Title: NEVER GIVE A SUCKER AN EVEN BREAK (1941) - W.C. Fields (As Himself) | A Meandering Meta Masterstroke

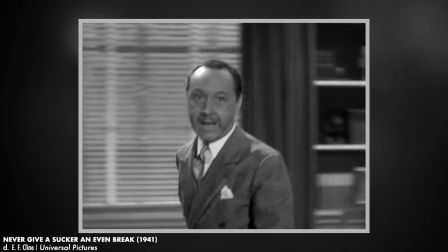That may seem a little out there, out of turn, but that's precisely the content of the off-the-wall script he reads.
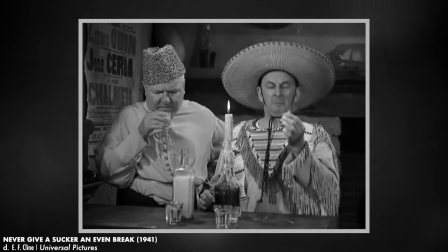Fields appears to be enjoying his time on screen, fully aware he's getting away with more mayhem and quirk than he ever had before.
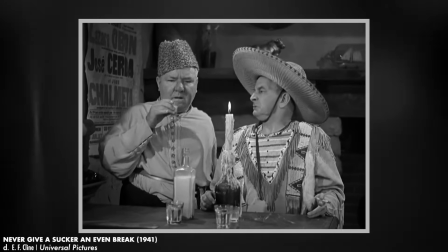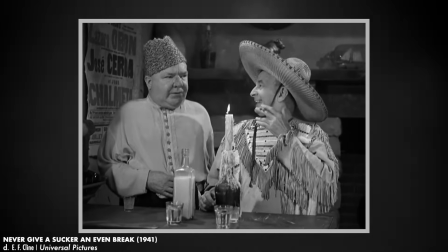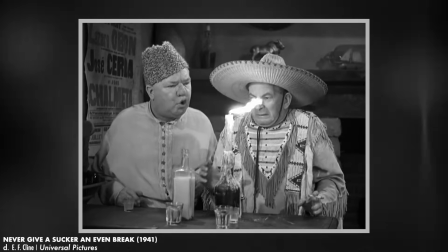The movie is undoubtedly a peculiar piece of work, and at times it can play like a compilation of W.C.
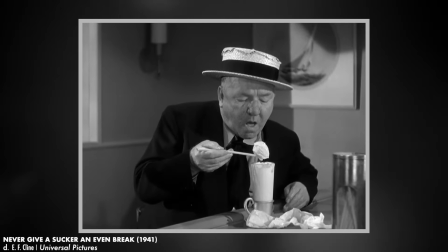Fields' greatest hits. His character, himself, is essentially a fusion of the characters he had played through his career so far.
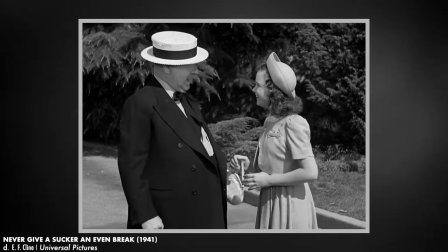The endearingly bumbling family man and the con-man bachelor looking to get rich quickly.
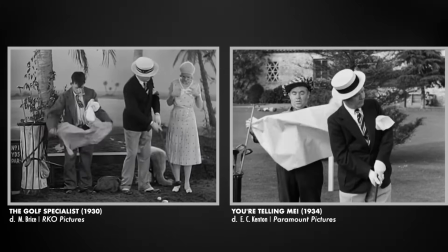Throughout his filmography, we can see Fields had no issues with recycling material that worked,
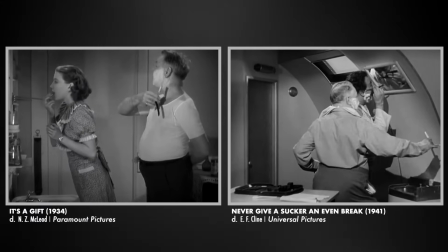and viewers can certainly identify plenty of callbacks to similar gags from the catalog here.
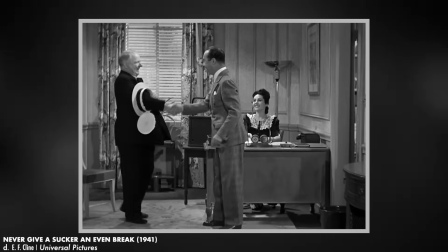W.C. Fields is the main attraction, but he's backed by an exceptional ensemble that fully understands their post.
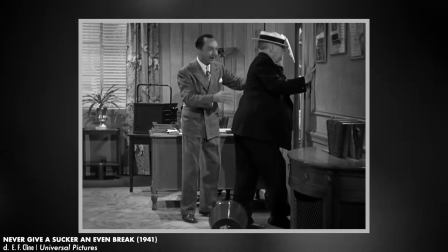While each has their moments to shine, they play well aware of their purpose to set the scene for Fields' great punchlines.
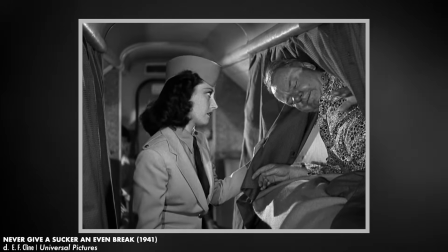Oh. Are you ass sick? No, dear. Somebody put too many olives in my martinis last night.
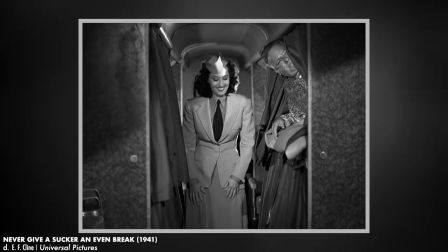Should I get you a bromo? No, I couldn't stand the noise.
Fields had assembled a cast himself, entrusting roles to his comedy colleagues.
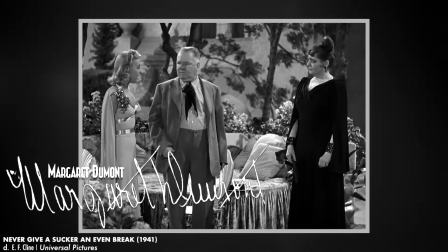Margaret Dumont as Mrs. Hemoglobin, Franklin Pangborn as the manic producer Mr. Pangborn,
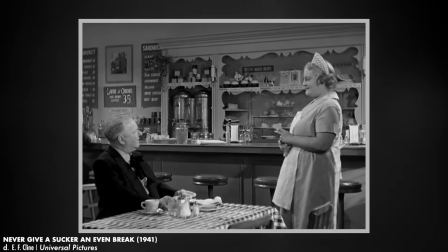and perhaps most memorably, Jody Gilbert as the snarky waitress.
You know, there's something awfully big about you.
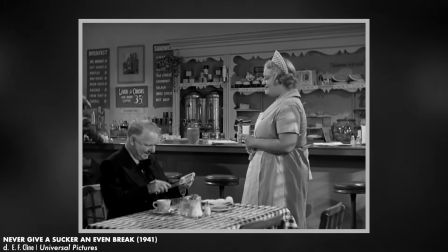Thank you, dear, thank you, dear, thank you. Your nose.
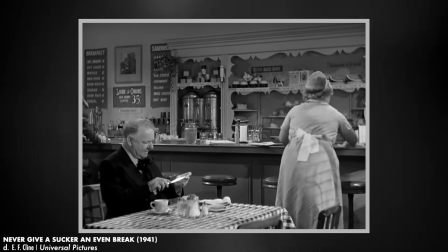There's nothing awfully big about you, too.
Rising talent, Gloria Jean is Fields' affable niece.
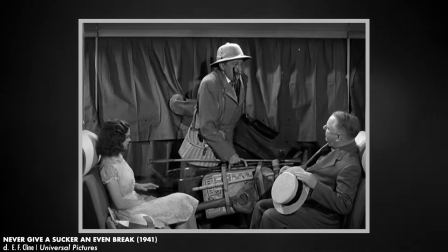Only 14 years old at the time of filming, she's perhaps the only voice of reason in the movie, effectively serving as a surrogate for the audience.
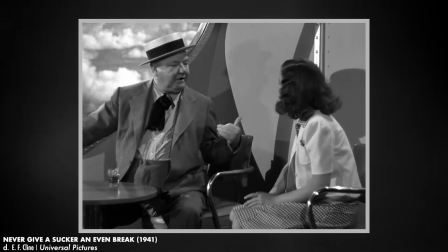Just as she does, we can laugh at Uncle Bill's shenanigans with affection rather than scorn.
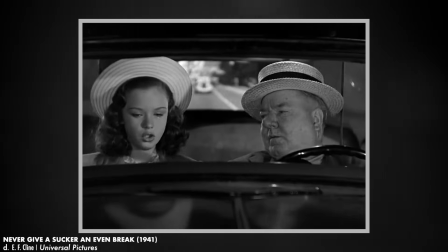Don't you want to be smart? No, I want to be like you.
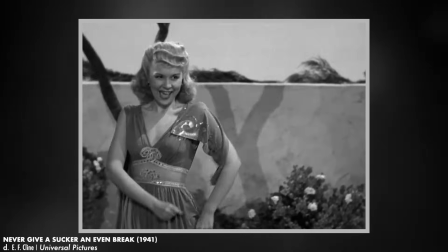As was common in comedies of the era, the film is weighed down by unnecessary musical numbers,
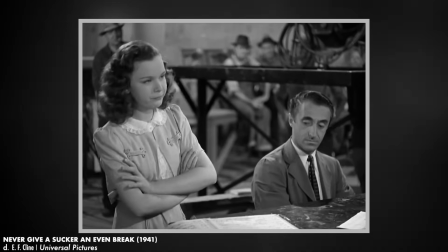surely included at the behest of studio heads aiming to appeal to a broader audience.
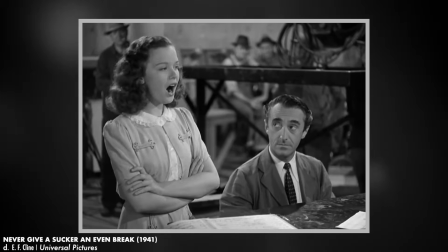Gloria Jean serves the songs well, but this wasn't that kind of picture, and Fields wouldn't take it lying down,
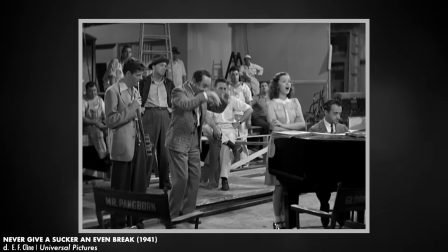cleverly commandeering said musical numbers with plenty of distracting humor, like goose-stepping German soldiers.
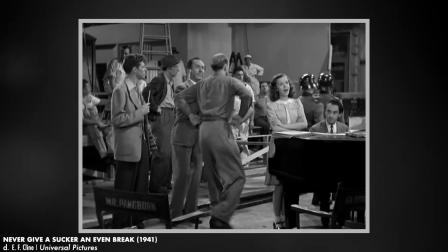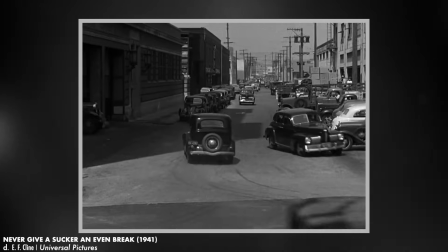The film culminates in a spectacular car chase sequence that is arguably one of the wildest car chases ever put to film.
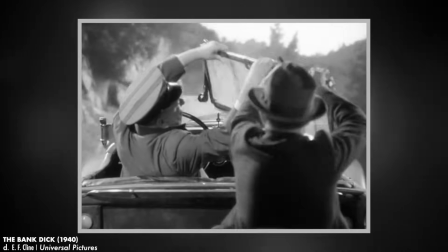Coming off of The Bank Dick, which also featured a rowdy car chase finale, Fields and company aim to top that excitement with even more impressive action.
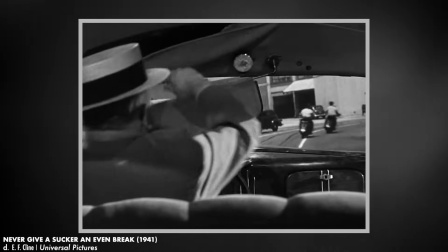This extended pursuit unfolds as Fields escorts a woman he believes to be in labor to a maternity ward,
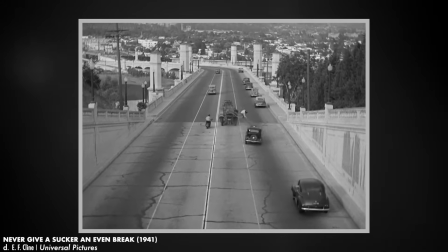speeding by a wealth of various 1940s Los Angeles locales. This vast and curious sequence is one of the funniest car chases of all time,
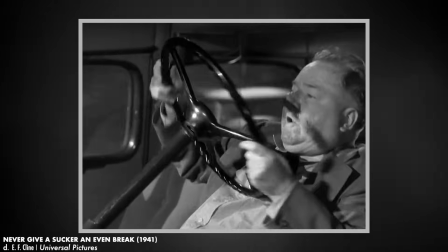packed with an abundance of gags and incredible stunt work, all without a lick of CGI.
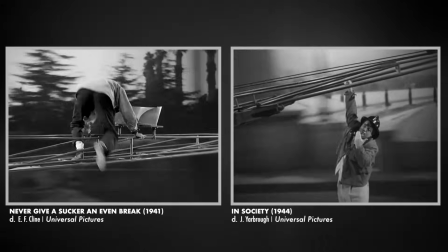This sequence would be heavily recycled just a few years later for the Abbott and Costello movie, In Society.
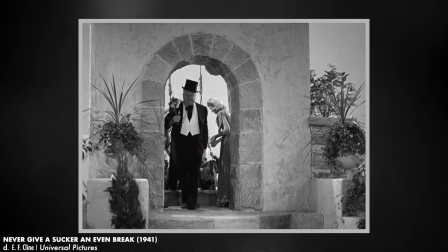Never Give a Sucker an Even Break had initially been scheduled for an optimal holiday release,
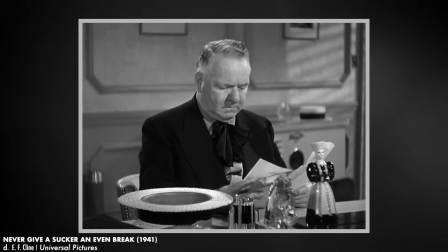but once the studio heads had a chance to view the film's initial cut, they opted to undermine the movie instead.
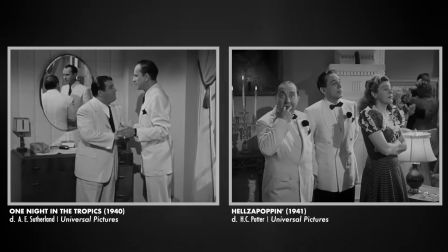With Abbott and Costello and Olsen and Johnson now fronting Universal's upcoming comedy slate,
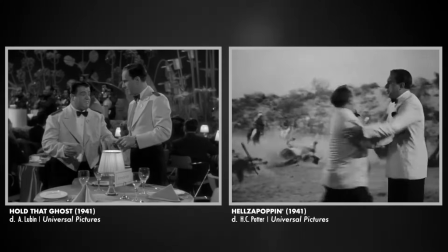Universal determined this could and would be Field's last film with the studio.
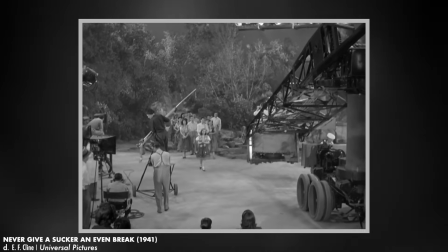Significant portions of the movie were reshot, re-edited, and reorganized, all without Field's involvement,
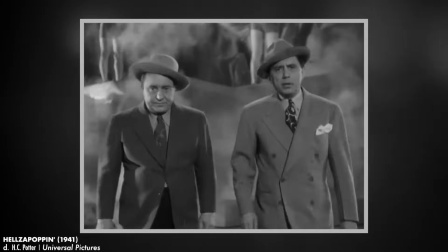in an attempt to align it more closely to the zany style of the upcoming and anticipated adaptation of Hellzapoppin'.
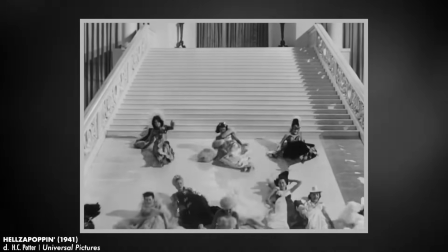Universal would relegate the new cut of the film to a less prominent slot on the release schedule, while giving Hellzapoppin' a more amplified promotional campaign.
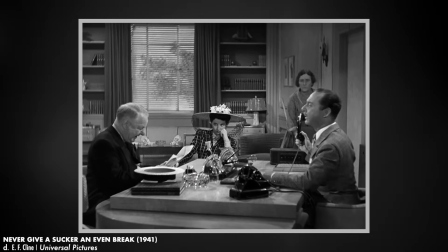It's for you, Mrs. Pastrami. Strong men faint. Some faint with their rights and some faint with their lefts.
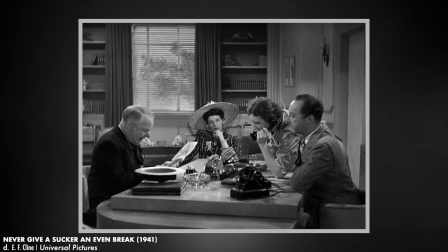Yes, I can't hear you. You'll have to talk louder. He faints. I'm talking as loud as I can.
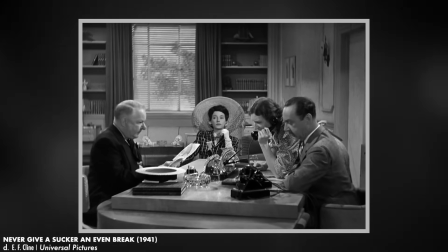Yeah. Do I always have spaghetti for dinner? Yeah.